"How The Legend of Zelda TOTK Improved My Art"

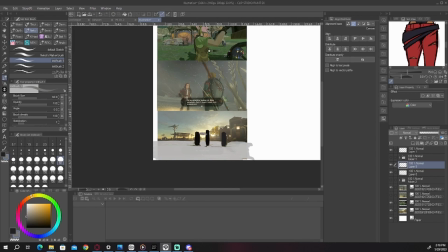I think we have, you know, a little bit of a framing action from all the other objects in the shot. So we have the building here,
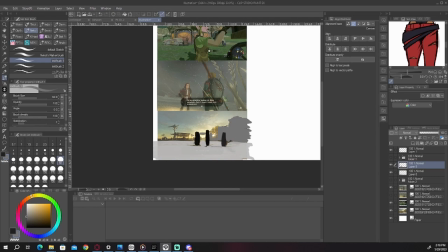kind of framing Link, which leads into the banner, and this thing kind of framing the others. So everything kind of like pushes in towards the center here. And obviously the center has this like really bright light that's kind of like emanating out.
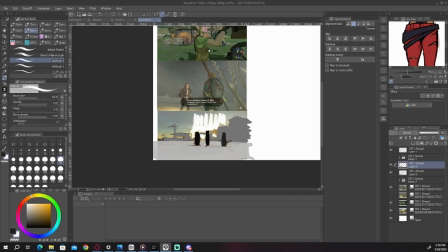And because the bright light is emanating out, it kind of like brings attention to everyone else, right? And while yes, the top of the sky isn't that bright, I think the concept comes across pretty well.
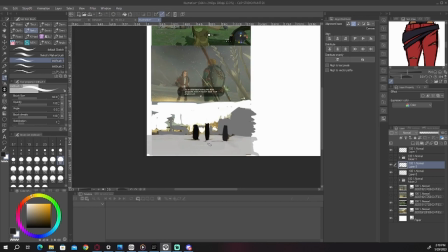This is overall like your base composition. And so now you can study like, where are these characters in tandem with the rest of the environment? What is their lighting like? If we really pay attention, since they're front lit, they are much darker silhouettes, so the lighting is very similar.
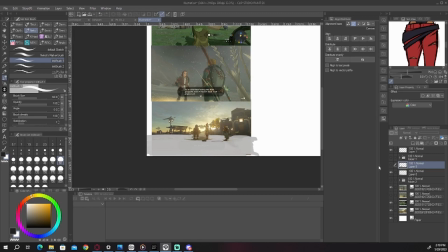And since they're in front of like the light source directly, they pop out more and it focuses on them. And they're in the center of the composition. They're super framed. Even Link is like off to the side and he gets lost in this building here. And the shapes kind of like reflect that, right?
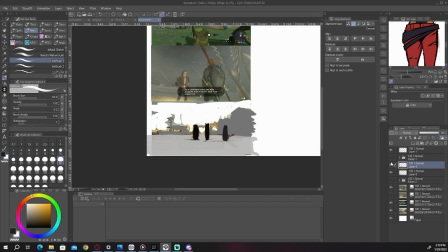And so again, like if you're like planning your shot and you just like want to like plot out something very simple, let me see,
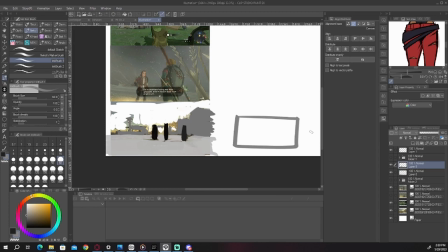like boom, let's just do like a quick example of like a box here. Practical applications. And then you just switch to like a really dark color and you decide, you know,
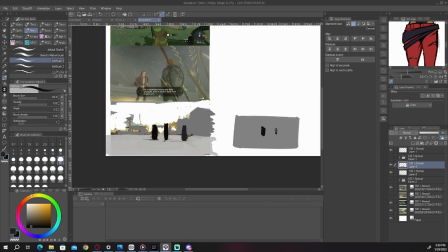I have two characters center stage kind of talking to each other. And then we have like, you know, buildings that frame them. We have like a little tower or something, blah, blah, blah, blah.
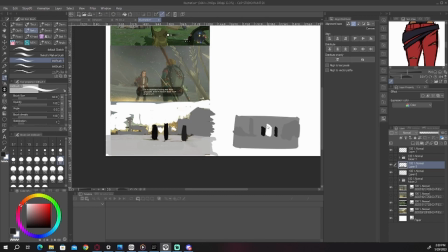And then we have like a really light section here. Boom. And then like, let's say this is like your composition, right?
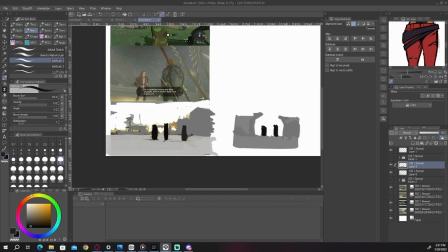Let me add a little more to these rectangles. But now it's like, oh, now we're getting like a clear idea of the composition. They stand out a lot more because there's all this light here. We can even do like, oh, that's too much.
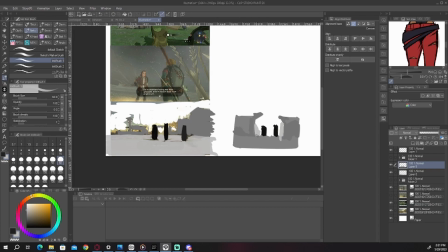We can even do like a lighter object to form kind of like the background. And we just kind of like cascade things in. But either way, the central concept stays the same, and you can just kind of like build scenes like this.
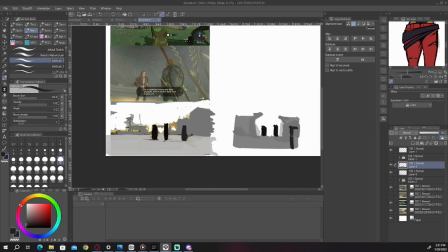And maybe if you wanted to like change it up even more, you have like this rectangle like standing over, and we could just so it becomes more defined for you, we have like a little head. We can just make a little shoulder or something, and now there's a story.
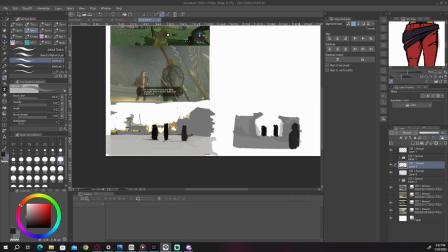Now it's like two people like focused on, but we have a figure in the foreground who's like looking on them. And if you were to like refine this a little more, maybe you add like a little rim light on him to show,
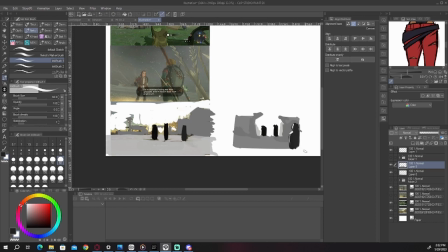you know, that's overly detailed, but this is like expanding upon like the thumbnail and the general concept of the composition. Show he's looking towards them. So this is why like it's good to study these, you know, study these examples,
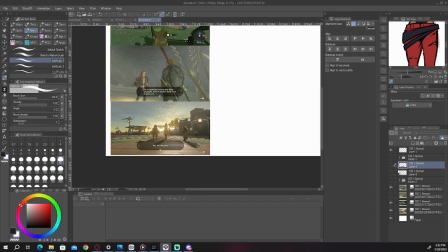simply because, I mean, you learn a lot from them.
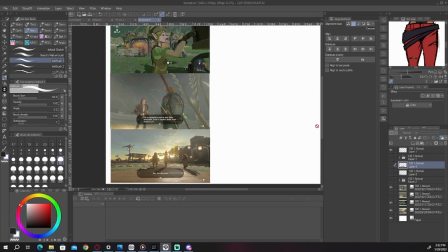Like breaking it down into its simple concepts helps eliminate a lot of the like overwhelming details in these shots,
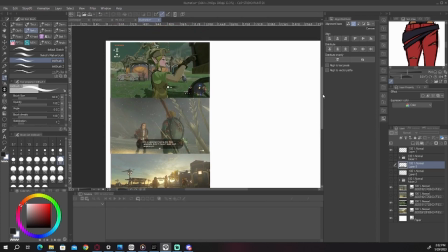and it allows you to see the shots for what they are and how they work.
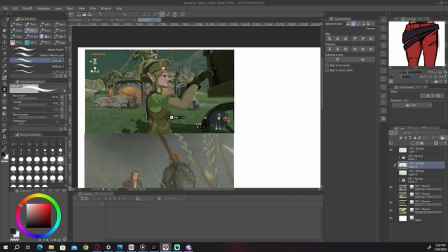Like I like this shot especially because, let's switch to our dark color, because we have the character right here, Zoomy, and we'll stick with this simple rectangle.
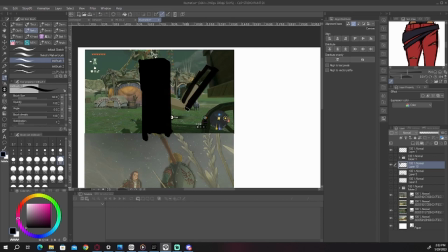Zoomy's right here, and we're gonna do like another rectangle for her arm since she's so close to the camera, it's kind of relevant. Zoomy's right here and connecting to like the cart.
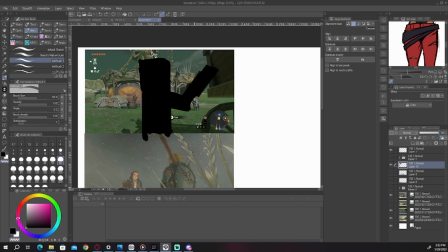And even though I drew over it, you see the dog looking back. So the dog brings your attention back to Zoomy. You go up a little shade. We have this cart here. I'll make it a different color because the cart's not the focus, but it's still pretty far in like the foreground, right?
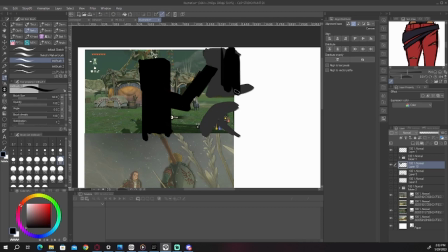I mean, if you wanted, you could literally make it the same color and it would tell a lot of the same story. And boom, this is our foreground. And in our background, we have like, you know, the stable kind of sitting there,
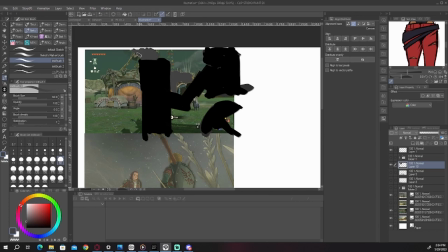and all the elements of the stable are kind of like framing Zoomy herself, right? So the stable is acting like a frame as well because it's completely surrounding. And then you have like a lighter shade for the ground here.
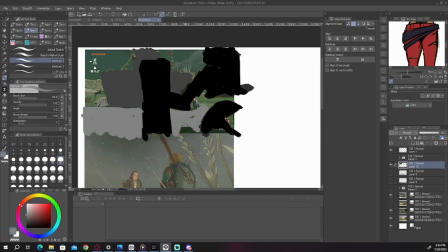Fill that in. We have Doggo. Woof woof. And then, you know, we could go to, we'll keep all this like the same color,
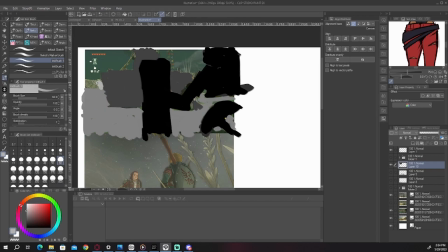and we can like lighten the color for things that get further into the distance. And then even more for like the sky.
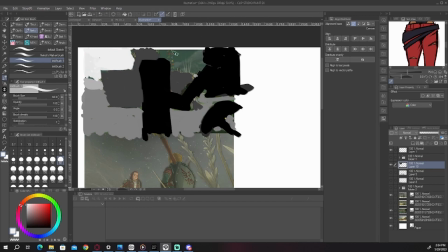And now we have the base idea of like what this composition is and why it's so appealing. And this is a very centered composition too, but
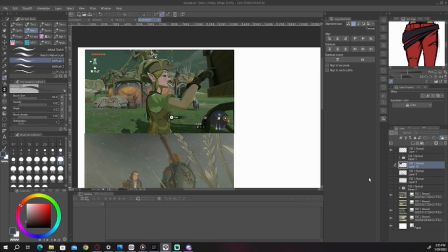it allows you like very much to like focus on the subject. And I think, and I would argue, like this is again a sense of asymmetry, right? Because it's centered, I think it ends up working because it's asymmetrical. Because like the one below it, here, do I have that one?
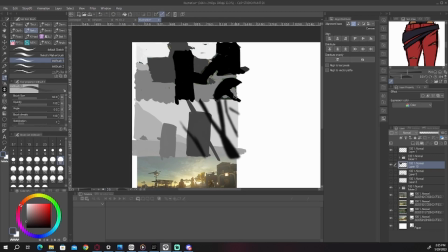You can notice there's a lot more activity on the right than there is on the left.
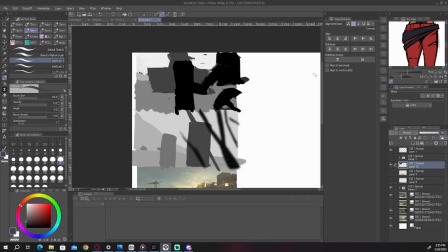And so because there's that like dissonance in activity, it adds interest for the eye.
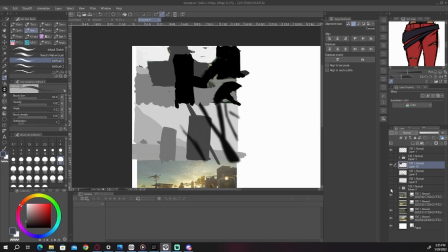And it's a lot easier to see that when you don't have all the details thrown in there. Because now you have like the contrast between her white shirt and her red jacket, that's pulling interest.
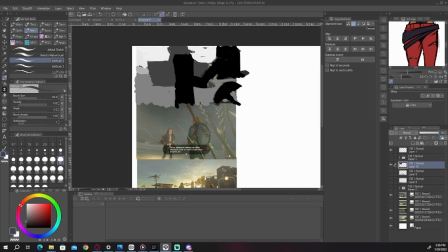And then there's the glowing light here that pulls interest. There's the color variations in Link's outfit that pulls interest. And there's all these elements. And if we go up here, like there's her skin that pulls interest. There's the doggo, of course, that's going to pull interest.
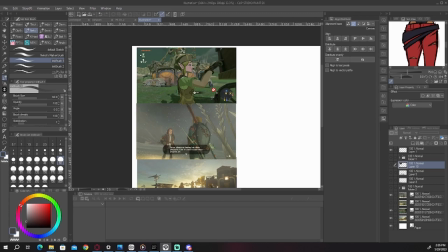And there's all these other little elements that kind of like come into play, and they sort of cloud the base composition and the skeleton of why this works.
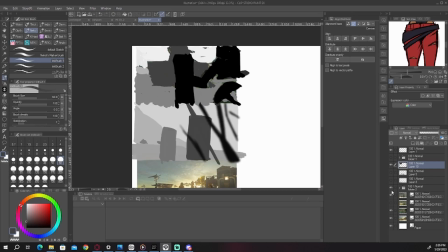I just clicked the layer. I wasn't supposed to yet.
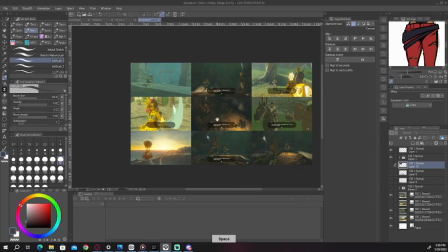But as you can imagine, I have gone through the game and taken tons of screenshots like these with tons of moments, right?
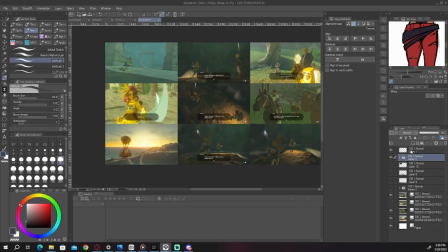And here, I'm gonna like, do I have a layer up here?